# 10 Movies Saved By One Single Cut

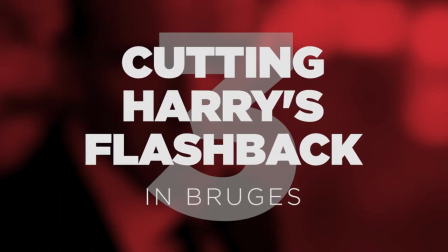Cutting Harry's Flashback, Imbrugge.
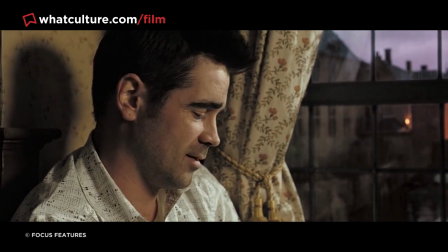Imbrugge is a masterful black comedy which walks delicately on a tonal tightrope between grim existentialism and absurd surrealism.
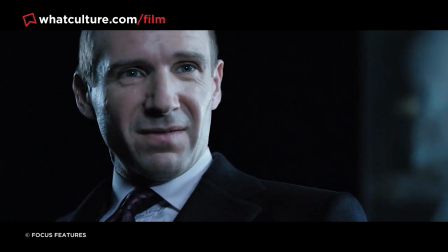Writer-director Martin McDonagh sensibly cleaved a flashback sequence from the final cut of the film in order to maintain this balance, then,
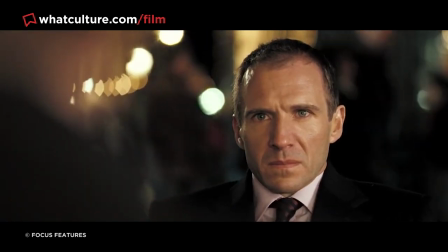which focused on a younger version of antagonist Harry Waters. Though Matt Smith does a great job playing a young Harry,
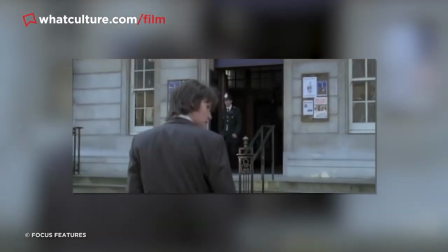the scene lurches into outright silliness when he walks into a police station with a samurai sword and cuts a cop's head clean off.
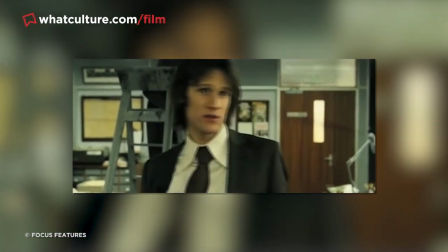Even accepting the daft unfinished visual effects in the home video version of the deleted scene,
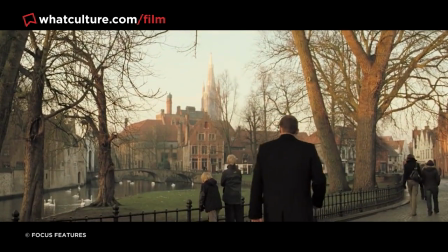the violence is just too laughably cartoonish compared to the rest of the film and would have caused McDonough's nimbly constructed house of cards to tumble.
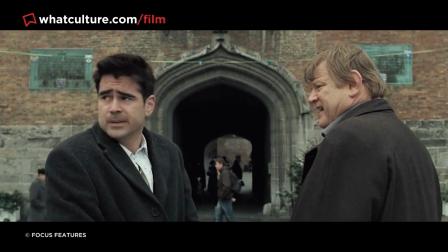Smith is absolutely believable as a younger Ralph finds,
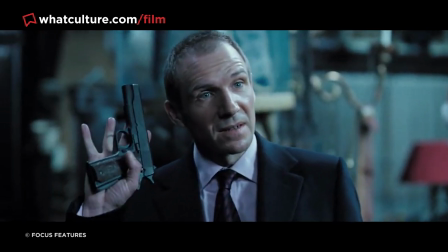but the scene otherwise doesn't even remotely convince and would have irreparably upended the tone McDonough was shooting for.
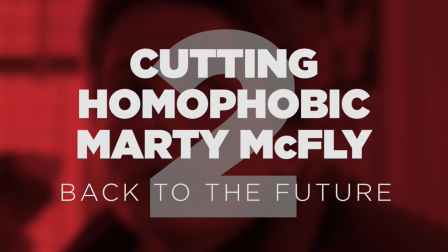Number two, cutting homophobic Marty McFly, Back to the Future. Back to the Future is about as close to perfect as movies get.
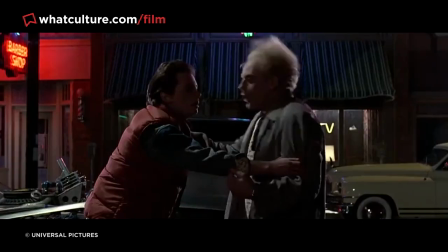Its plot is ambitiously yet elegantly structured, it's technically sublime and brilliantly acted to boot.
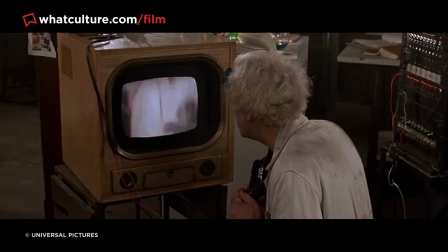But this was the result of director Robert Zemeckis making pretty much all the right choices along the way,
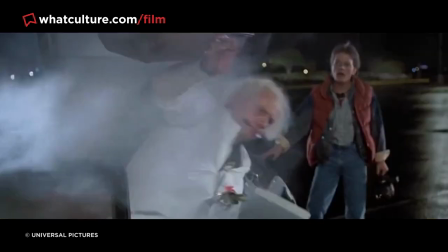including cutting this iffy dialogue between Marty McFly and Doc Brown.
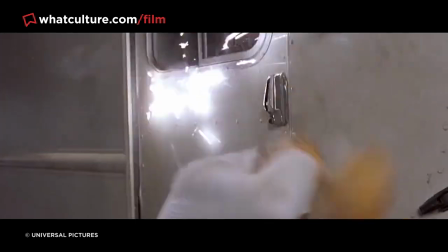The scene in question sees Marty explaining to Doc his anxieties about hitting on his own mother,
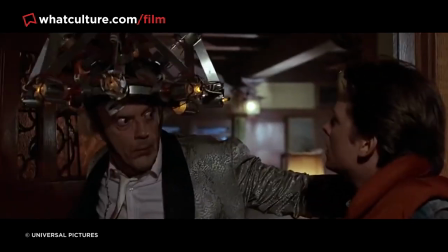particularly that tinkering with the space-time continuum so intimately could result in him turning gay of all things.
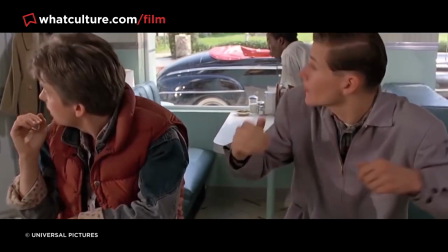Marty says this is the kind of thing that could screw me up permanently what if I go back to the future and I end up being gay?
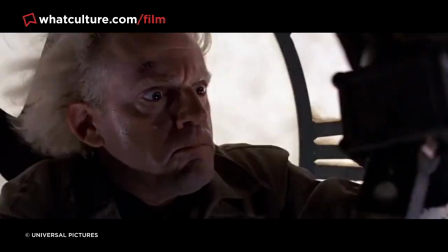It goes without saying that the 80s weren't a particularly sympathetic time for the plight of gay people and this sort of casual
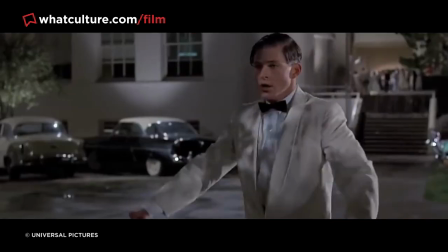homophobia was extremely commonplace in both media and society and so while countless 80s movies have survived,
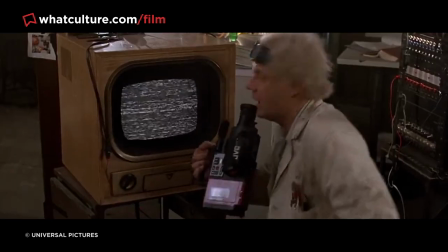including casual gay panic, in a movie of Back to the Future's extremely high esteem, it would have placed an ugly asterisk over its brilliance when viewed today.
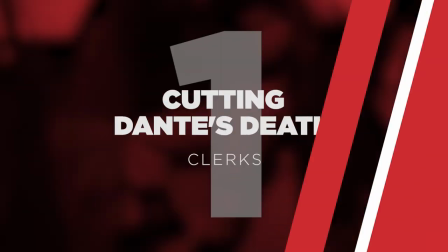Thankfully, Zemeckis had the good sense to cut the line. Number one, cutting Dante's death, Clerks.
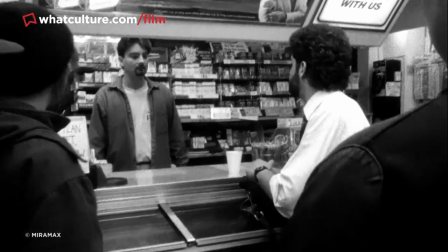Kevin Smith's slacker classic Clerks would have become something else entirely if the director kept his original ending,
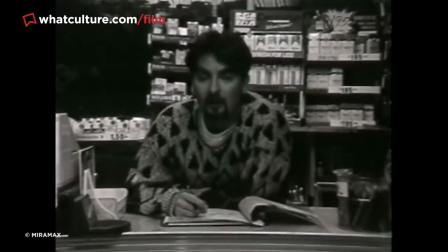which saw quickstop clerk Dante shot dead by a robber who then loots the place and runs off into the night.
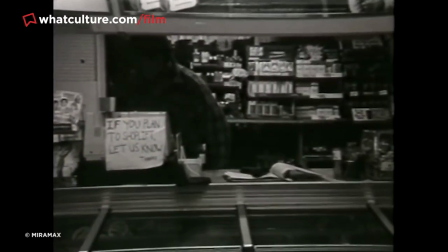The end. Smith even screened this version of the film at the independent feature film market, though at the behest of friends who watched it there,
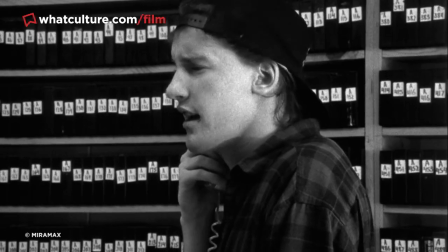he decided to cut Dante's death and instead end the movie a minute earlier as Randall leaves the store.
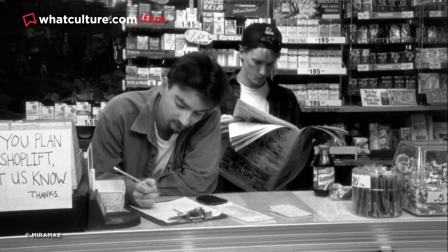Though the dark ending isn't thematically inappropriate, it is an extremely depressing capper to the offbeat comedy, and by Smith's own admission,
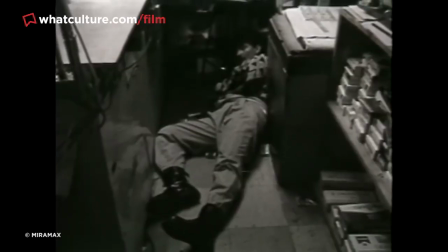likely would have resulted in his much-loved viewersque universe to date comprising of eight released
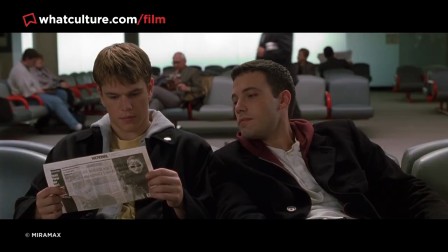movies never coming to fruition that's our list but do let us know down in that comment
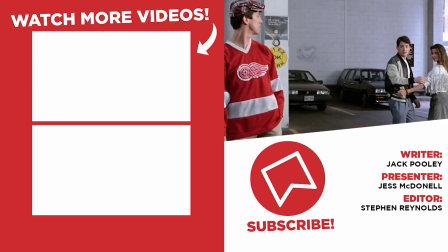section if you can think of any other movies that you reckon were saved by one single cut as always i've been jess from
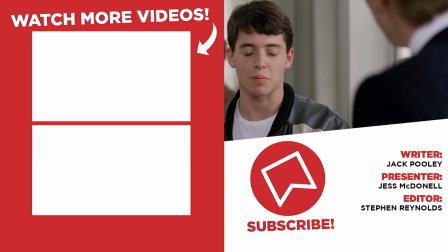what culture thank you so much for hanging out with me if you like you can come say hi to me on my twitter account where i'm at jess mcdonald but
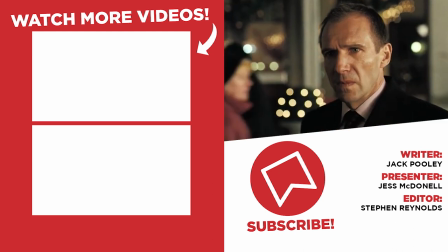make sure you stay tuned to us here for plenty more great lists